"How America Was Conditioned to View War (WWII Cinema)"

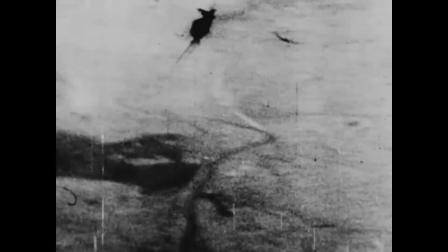4:08 Propaganda films produced during this time already began to craft the iconography and narratives we see through popular war films.
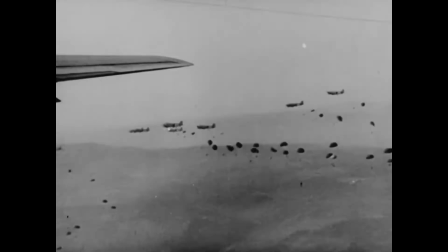4:16 Audience members would already be situated to feel and think certain things when presented with certain images or dialogue or settings or topics.
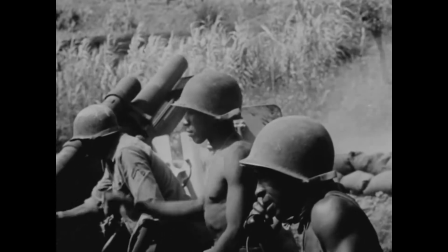4:24 And not because those feelings are unjustified, but because this form of media already tapped into the cultural consciousness of America at the time.
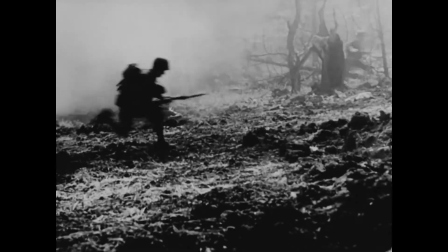4:30 They all end up playing off one another. To give an example, when I see a picture of the landing at Normandy, known as D-Day,
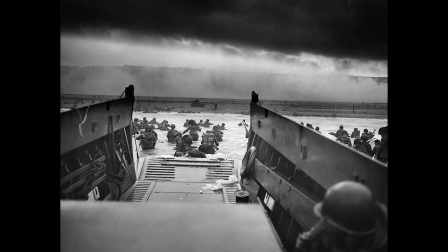4:37 I might think and feel similar things that I feel when I see the opening to Saving Private Ryan,
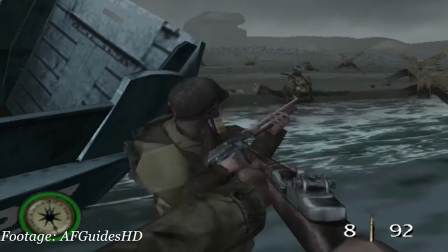4:42 or vice versa, or the mission in Medal of Honor Frontline,
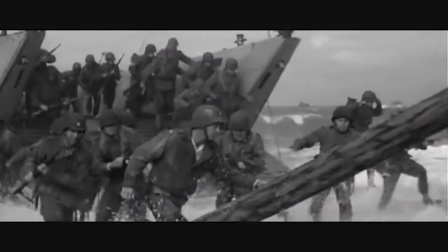4:46 or the Omaha beach map on Hell at Loose, or the sequence depicting these events in The Longest Day, all these working with one another,
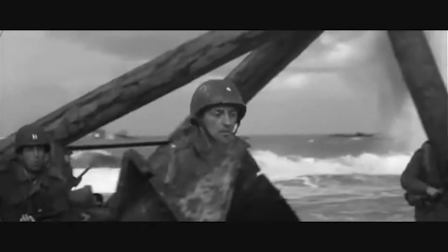4:54 reminding me of each other. This series' signifiers will become important to understand the early part of American World War II cinema.
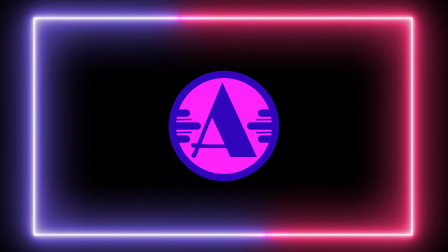5:01 I want to start this series by looking at the 1960s, which features quite the collection of World War II movies, especially some big names like The Longest Day and The Great Escape. I want to start here because America's relation to the war at this point is just coming off the back of a loss in the Korean War,
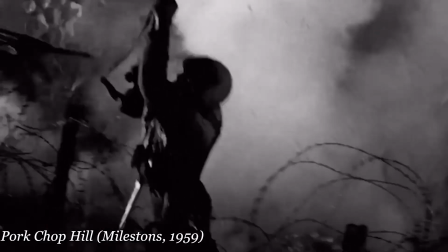5:17 something rarely ever discussed in American cultural discourse, and the tensions surrounding the Vietnam War.
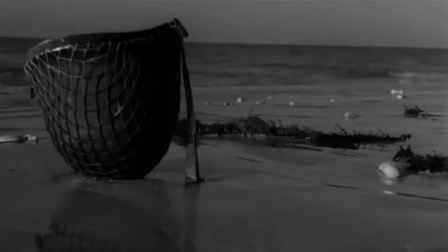5:23 In fact, starting with The Longest Day may be a good film to use. Released in 1962 and starring the likes of John Wayne, Henry Fonda, Robert Mitchum,
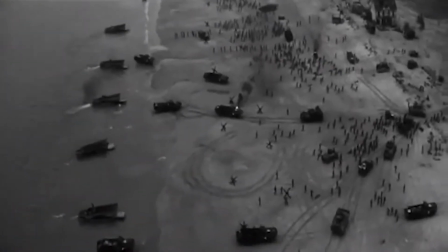5:32 Sean Connery, and Richard Burton, The Longest Day provides a stylized, narrative-driven look at the D-Day landings at Normandy.
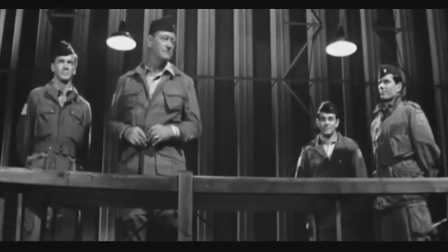5:39 Keep in mind how iconic some of these actors are, especially John Wayne. That will be important later.
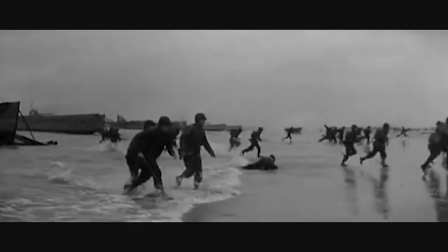5:45 One of the most intriguing things about The Longest Day is its use of docudrama style.
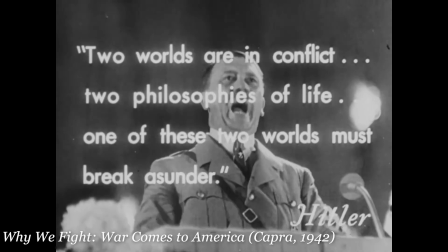5:49 This already harkens back to the Why We Fight newsreels and other propaganda films at the time.
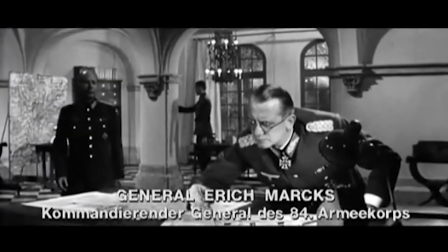5:54 The movie identifies its characters with subtitles involving their name and rank, locations with time stamps,
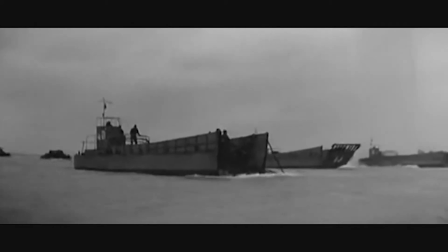6:01 and the black and white cinematography certainly evokes the sense at times that you are watching footage similar to that of the newsreels of World War II.
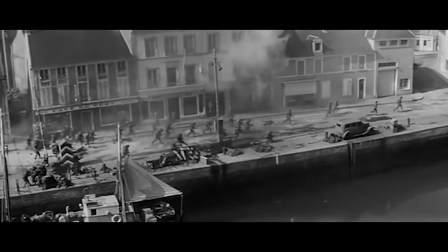6:09 Take a look at some of these aerial shots of the Normandy invasion. There is an attempt in The Longest Day and other World War II films at the time to try and capture the scope of war.
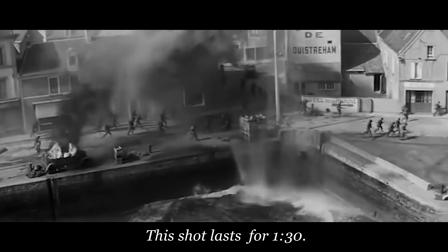6:18 These shots are pretty epic, even by today's standards, and capturing the scale of war is something we're going to discuss throughout this small unit.
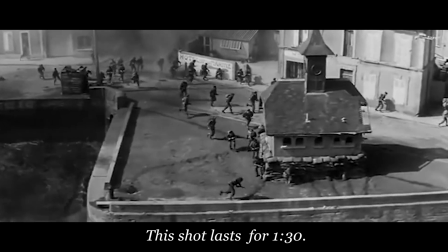6:25 But keep in mind, during the 1960s. War was big and it was epic.
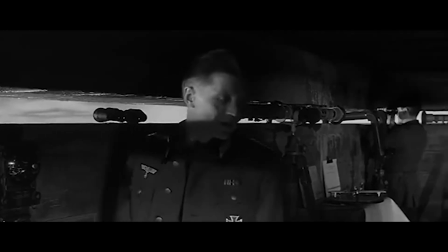6:30 Let's look at another scene real fast. One of my favorites is when the Germans first witnessed the Allies embarking on the Normandy invasion.
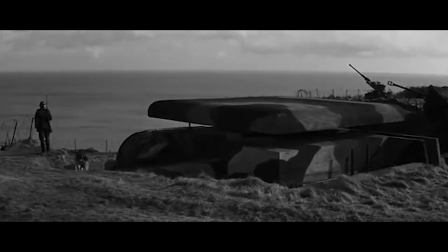6:36 As a joke, which we'll get into in a minute, you can see a German Shepherd already quote abandoning ship at the start of the scene, as if it is actually the first one to sense the oncoming turmoil.
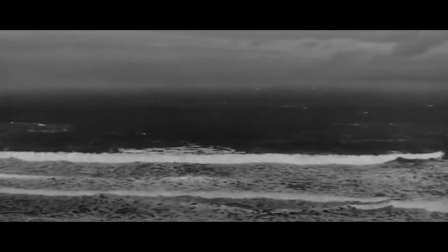6:47 The scene that follows utilizes the soundtrack and close-ups of the Germans to convey the idea that the The Allied military was seen as an unstoppable force.
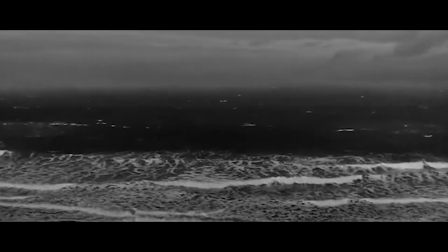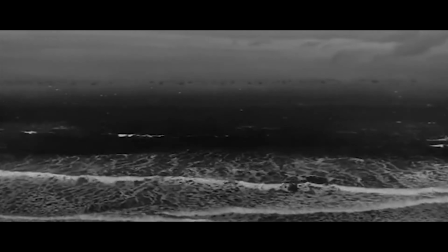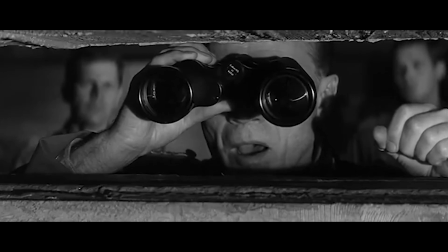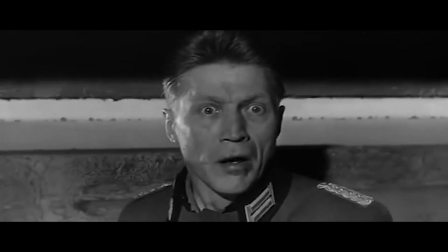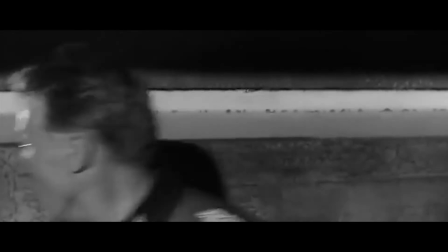7:16 It is a scene where you're supposed to nod at the anticipation that the Allies are about to obliterate the Axis.
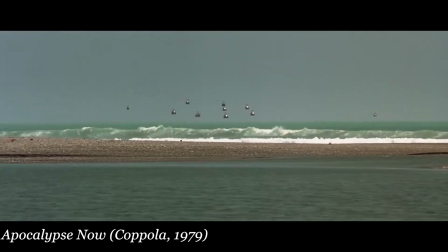7:22 It is a sort of catharsis of the impending attack. There's also something ironically very apocalypse now involving the soundtrack and tone of the scene,
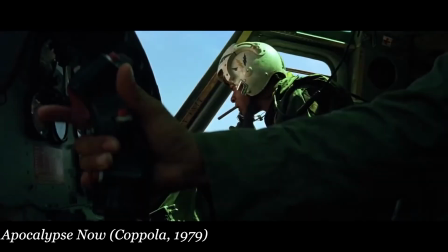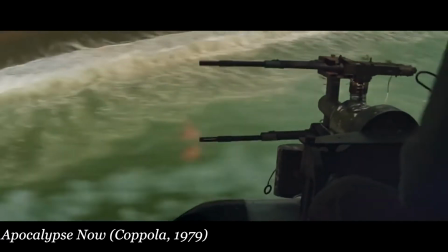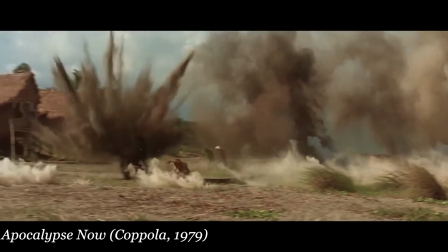7:41 but let's save that for another time.
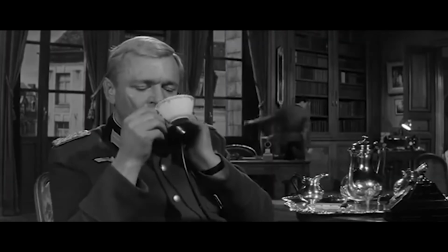7:44 And of course, the German high command is shown as not even rugged or honorable enough to be near its troops,
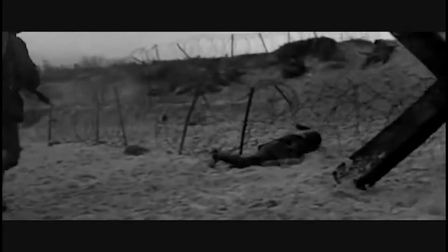7:51 as the commander is off sipping tea in a lavish building. I point out all these creative decisions, as they are seen across a few different films of this time.
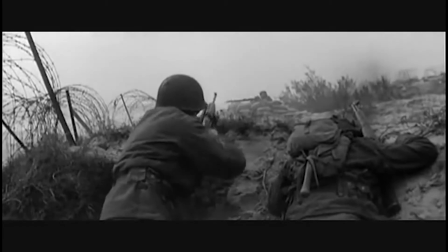7:58 Before moving to another movie though to compare, I feel like I have to point out another rather interesting thing.
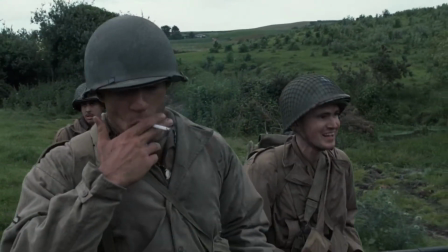8:04 There is humor in this movie. Later films we explore might also use humor and comedy, but more in a sense of realistic banter between soldiers.
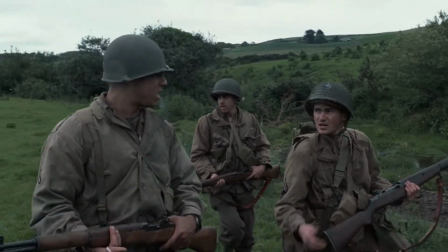8:12 The Longest Day features scenes that are clearly designed to utilize humor.
Well, what did he say?